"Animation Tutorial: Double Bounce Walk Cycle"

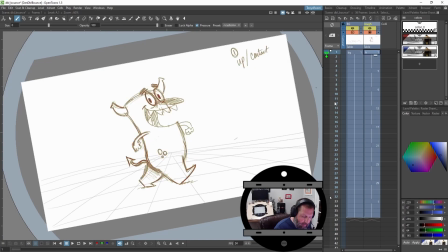512s
Okay, so I spread this out on 4s, so I'm holding each frame for 4, each drawing for 4 frames. 1, 2, 3, 4. Okay, and I've also
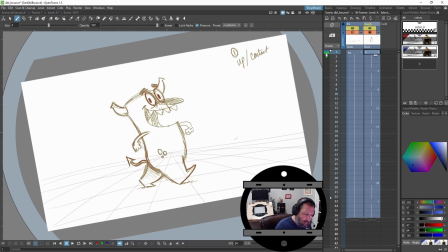527s
auto-renumbered my drawings so that they match my frame number and they match what I've written over here, our initial plan, 1, 5, 9, okay? It's just an easy way to stay clean and keep track of everything.
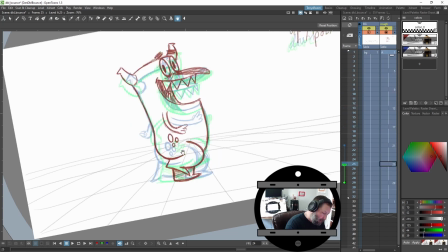546s
Okay, I've made a little bit more progress, and I decided to, on this drawing, my very first drawing, when the right foot contacts, I want to show more of his booty, so I'm going to try to get that booty popping.
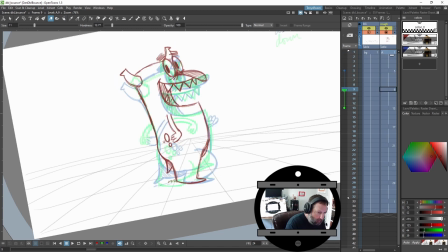564s
So when I start doing the breakdowns and in-betweens, I'm going to try to hold it, and then boop, boop, pop that booty out. So it's like pop, pop. So now I'm going to go in here and do some breakdowns at 3, 7, 15,
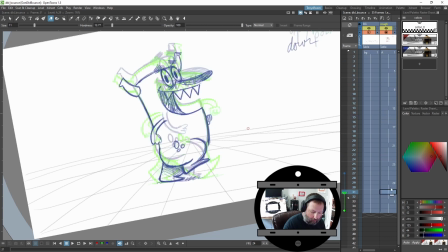584s
23, and 31.
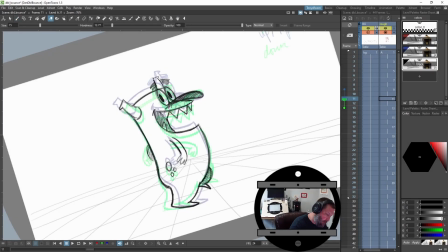587s
Okay, I've created all of my breakdowns with black,
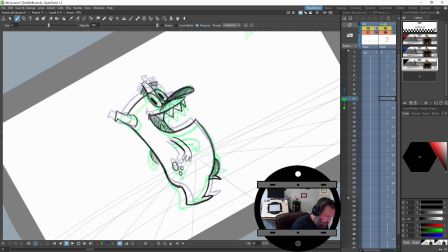594s
and I'm just going to do a little cleanup here. Kind of make these teeth a little sharper.
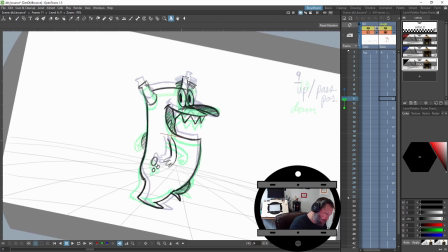603s
Okay.
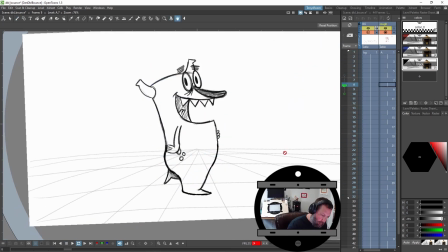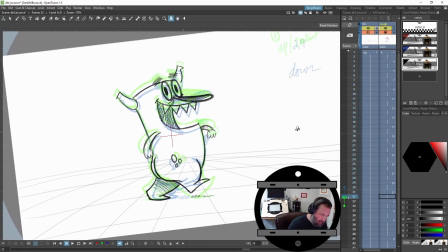614s
Okay, so now what I think I'm going to do is add the tail.
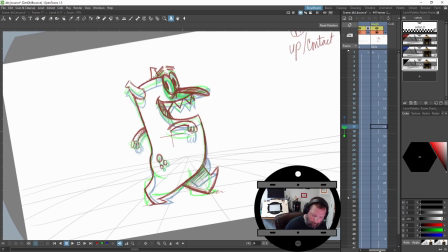621s
So I'm going to create a new column.
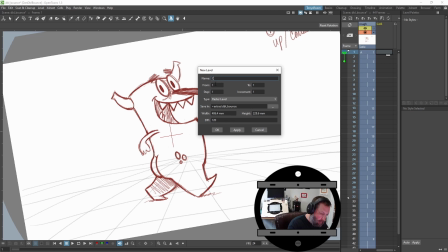627s
And let's just call this T for tail.
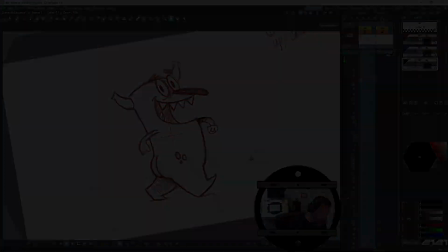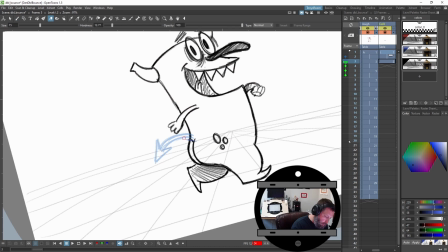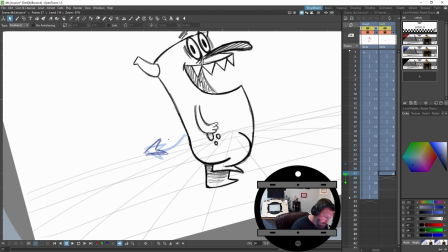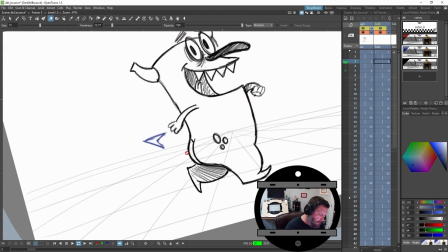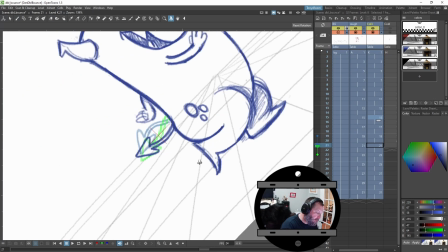653s
I think I'm at a good stopping point for the tail,
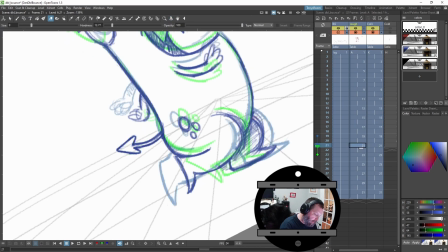657s
and let's just do a little bit more cleanup on the feet, add a little shadow.
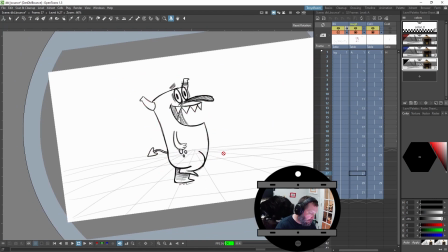667s
I think I want to just try to give it a little more snap, so now I'm going to play with the timing, and I think I might try and on this down, just this first down, let's take out frame,
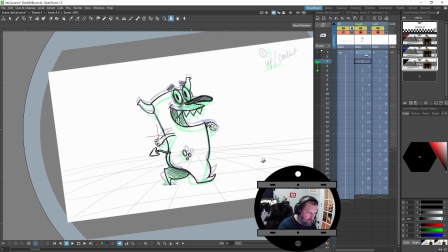687s
and as he goes into this down, let's take out that frame as well. Boom. Okay, just make sure we're on the same.
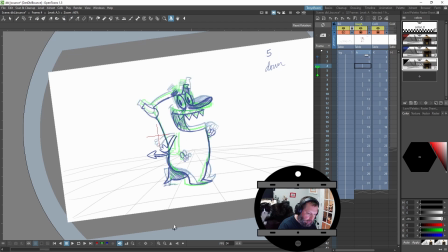708s
Everything's going planned. Okay. So he's gonna come up and there's the contact
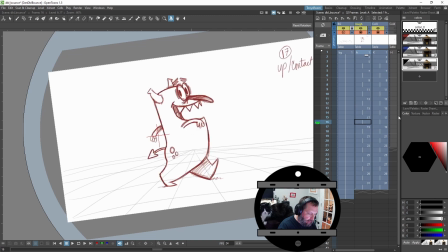730s
for the left foot. So let's take out this key, grab this frame and this frame. So we'll put those on ones.
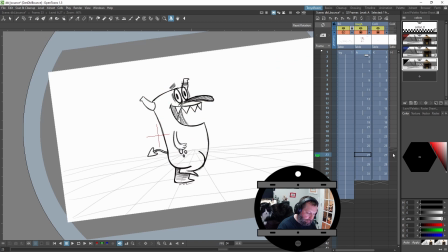745s
And let's readjust our end time and just see if that makes it feel any different. Boom. Yeah, it kind of breaks up the timing a bit, right? It's like,